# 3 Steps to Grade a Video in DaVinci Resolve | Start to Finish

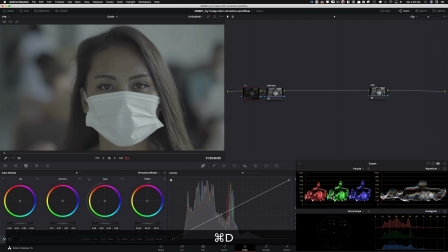4:18 So that's my basic exposure. This is what we had. This is where we're at. Not bad at all.
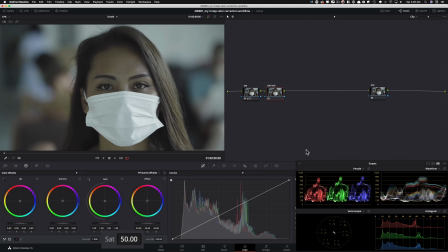4:24 Balance. I'm going to start with saturation, so I'm going to crank it. Look what I'm doing. I'm going to crank it. I'm going to bring it down to maybe like 92-ish and keep it somewhere around here. Now, what do we got going on? We can see it here that it's a little bit more blue biased, right?
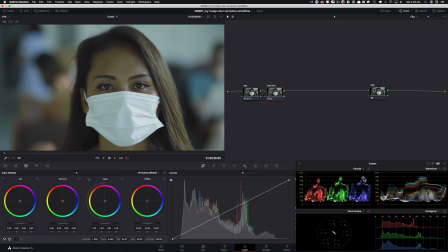4:39 It's up here, like it's a little blue heavy up top, and red is kind of down here. So the reason why I called it balance / look, because we're going to do a little bit of that. And let me show you what I mean. I'm going to take my lift and I'm going to pull it down a little bit.
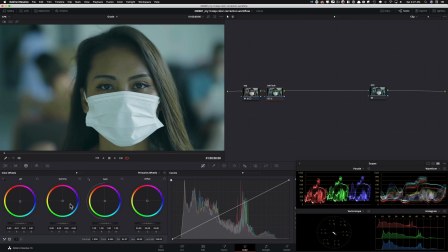4:54 And don't be afraid of moving these around, because I'm going to show you a technique that really takes the fear out of the equation. Because like what I just did, you could be like, man, what did you do to the skin? Looks out of whack. What just happened? Lift gamma gain, the beauty of it is that you balance everything out.
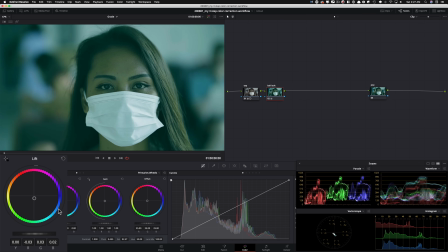5:10 So if I push this down, my lift down, then I can take my gain up and go in the opposite direction. And look, it makes up for it. But look what happens when I do before and after, how much of a look we created. So it does this really organic dance that you need to understand,
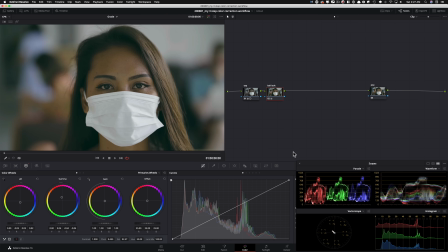5:29 and big things can happen once you really have a good command on it, okay? And that's what we're going to be doing here. So maybe I'm not going to push it that far, so I'm going to bring it somewhere around here, pull it up, and then bring my
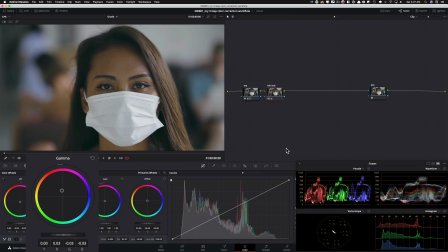5:44 gamma down just to balance it out. I'm just looking for like a pretty good balance and natural looking skin. You know, the whites are looking okay. I'm not too bummed about it, but let me just take my gain and pull it down a little bit. Let's see if we can get a little bit more of a balanced image out of it.
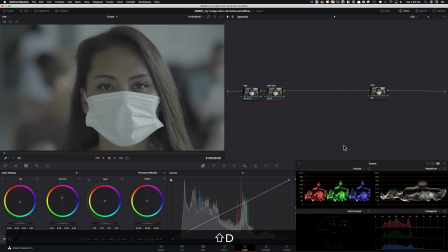6:05 So, I mean, this is where we were. This is where we are. Not bad at all, right? So, I mean, if I do complete before and after, I mean, this is not bad for Sony. You guys can agree. I mean, look at the skin tones, right? Guys, you know how big I am with lift gamma gain.
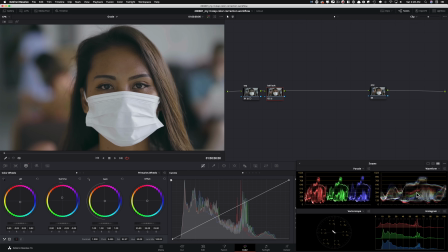6:19 Big things can happen with lift gamma gain. Now, if you're thinking, man, it's a little bit more on the red side and we can see it right here in the midtones, we can pull that down, right? We can just take my lift, pull it down a little bit. Not too much. We don't want to stylize it too much. I can take my gain and do the same thing, pull it down,
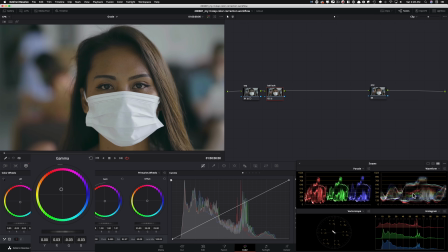6:37 and then take my gamma and just make sure that I put enough juice in it. I'm just looking at her skin right now, okay? So even something like that, this is pretty good.
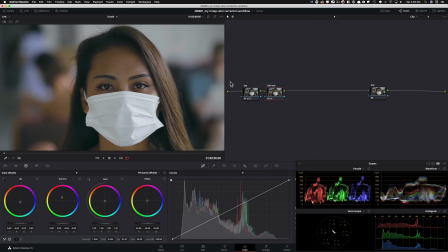6:50 I don't want to move it more. So guys, so far we're at 2 steps, coming a long way, right?
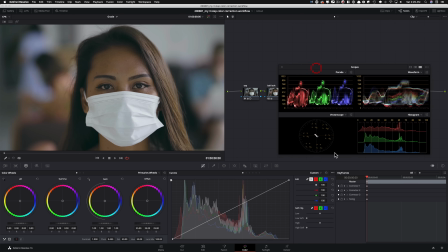6:58 Now I'm going to go to my pop. I'm going to do it the editable splines way. So I'm going to turn on editable splines in my custom curves. I'm going to click on the top. I'm going to take this guy. I'm going to pull it up. Okay. And I'm just trying to give it a really nice pop, okay?
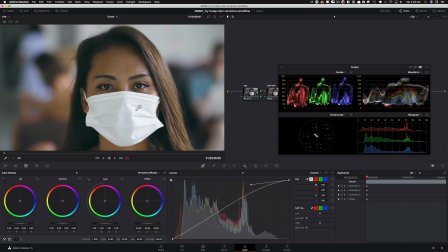7:15 And obviously, I don't want to max out here, so I'm keeping everything kosher, but just look at before and after. And now everything got lifted, so I want to give the skin a bit more juice, so I'm going to pull this down. And I'm going to be kind of aggressive with it a little bit. I'm going to show you why. So this is a little aggressive, right? Like what I'm doing here, that's okay, because let me show you this technique. It's really cool. It gives it a really stylized look. It'll blow your mind. And it's perfect when you're working with 8-bit image because it controls macro blocking on a very, very massive scale. Okay, so this is a huge tip here. Under low soft, grab this guy, pull it up. And look what's happening on the lower end. Okay. So now if I do this, like look how much of a film look we created.
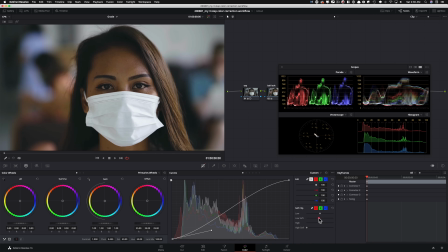8:05 All of a sudden it just looks like Alexa footage. Okay, so I'm going to keep it somewhere around here. See, it lifts it so much. So if I cancel this, just keep your eyes right here. I'm going to kill this. Look at this. And then how much it lifts it and it gives it like a really nice film look.
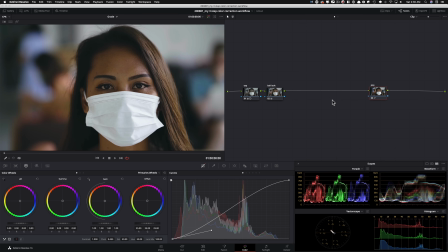8:22 Now, if this is a bit too stylized for you, that's okay.